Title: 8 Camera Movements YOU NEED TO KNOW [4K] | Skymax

Hey everyone and welcome back to the channel. I'm Andrew Green and in this video we're going to look at eight camera movements you need to know. So the first camera movement is called a pan.
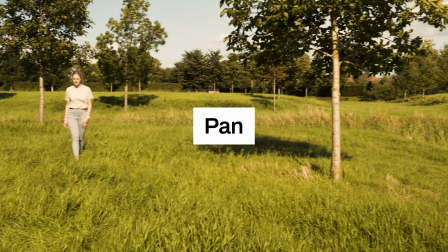14s
This is where the camera is swivelling from left to right or right to left across the horizontal axis. It's a great way to show off your beautiful landscapes or if you've got a very wide area that you need to cover with one movement.
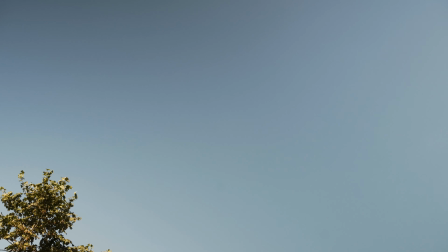28s
The second camera movement is called a tilt. It usually starts moving from the ground up or the sky down.
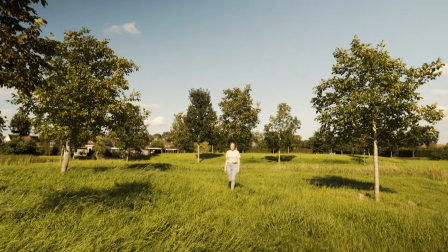36s
It's a great way to reveal a character or if you've got a lot of long objects in your frame. Number three is one of my favorite shots because it looks so dynamic and crispy.
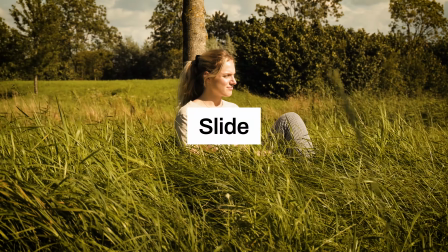49s
It's the sliding shot because traditionally cameras would be pushed across a rail like a little mining cart.
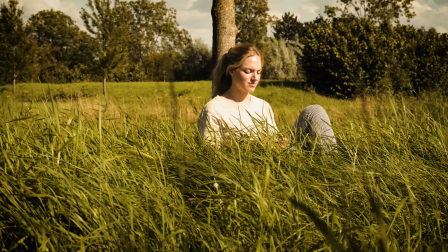56s
It gives the scene a sense of momentum and keeps everything moving forward. Camera movement number four is dollying in and out.
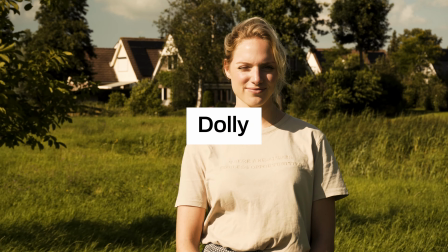66s
This is where the camera is slowly pushing into the subject or away from the subject.
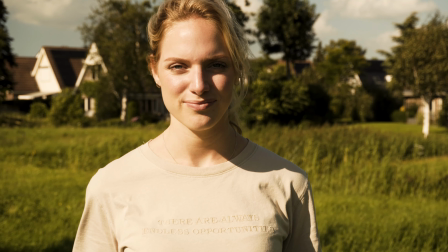71s
A dolly inwards brings the audience close to the character and a dolly outwards distances the audience from the character. Camera movement number five is the tracking shot. Now, a tracking shot is an absolute beast. It makes your videos look like they've got a seven bazillion dollar budget when really it was just you and your girlfriend in a park.
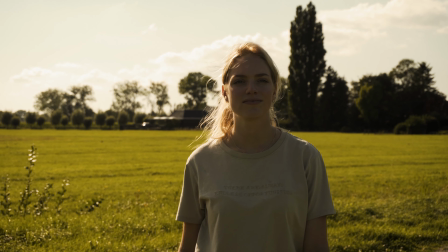95s
A tracking shot is where the camera is following the subject through an environment used in lots of drama films,
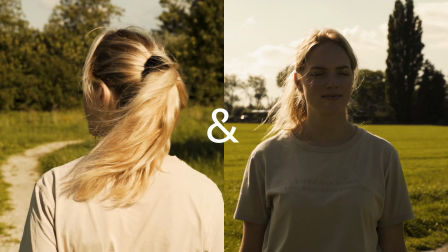102s
usually over the character's shoulder and also from the other side. Camera movement number six is an orbit. Now don't worry, it doesn't mean you have to go to space.
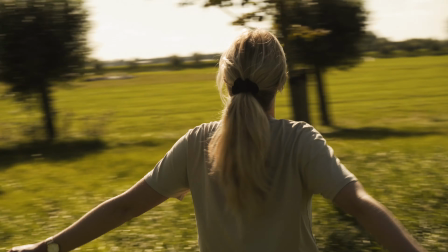114s
It's just where the camera is flying around a subject in a circular motion with the subject acting as the anchor point. Camera movement number seven is the jib.
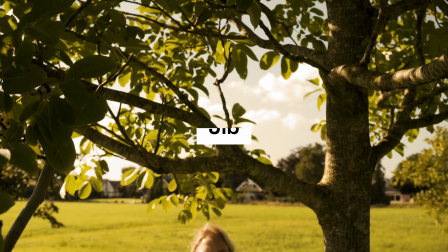126s
And this is where the camera looks like it's on a crane and it's swooping down or swooping upwards.
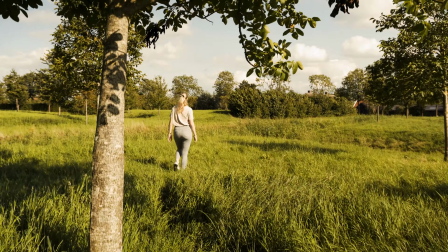134s
It's an insight into the character's forthcoming journey, or the journey they've left behind, if that made sense.
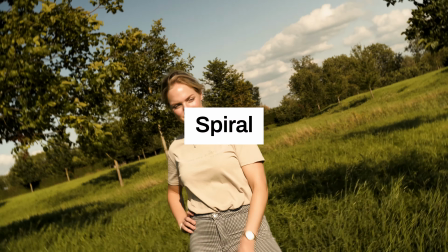142s
Camera movement number eight, the spiral shot, where the camera is almost rotating like a plane doing a barrel roll.
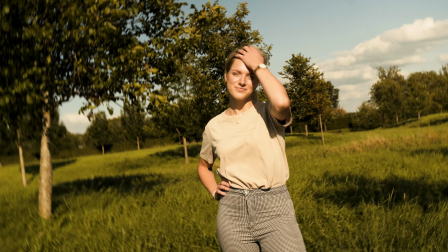150s
It suggests that the character's experiencing some other fantastical reality. Okay, so there you have it. Those are the eight camera movements that you need to know. If you enjoyed this video, subscribe to the channel and smash that like button. See you next time.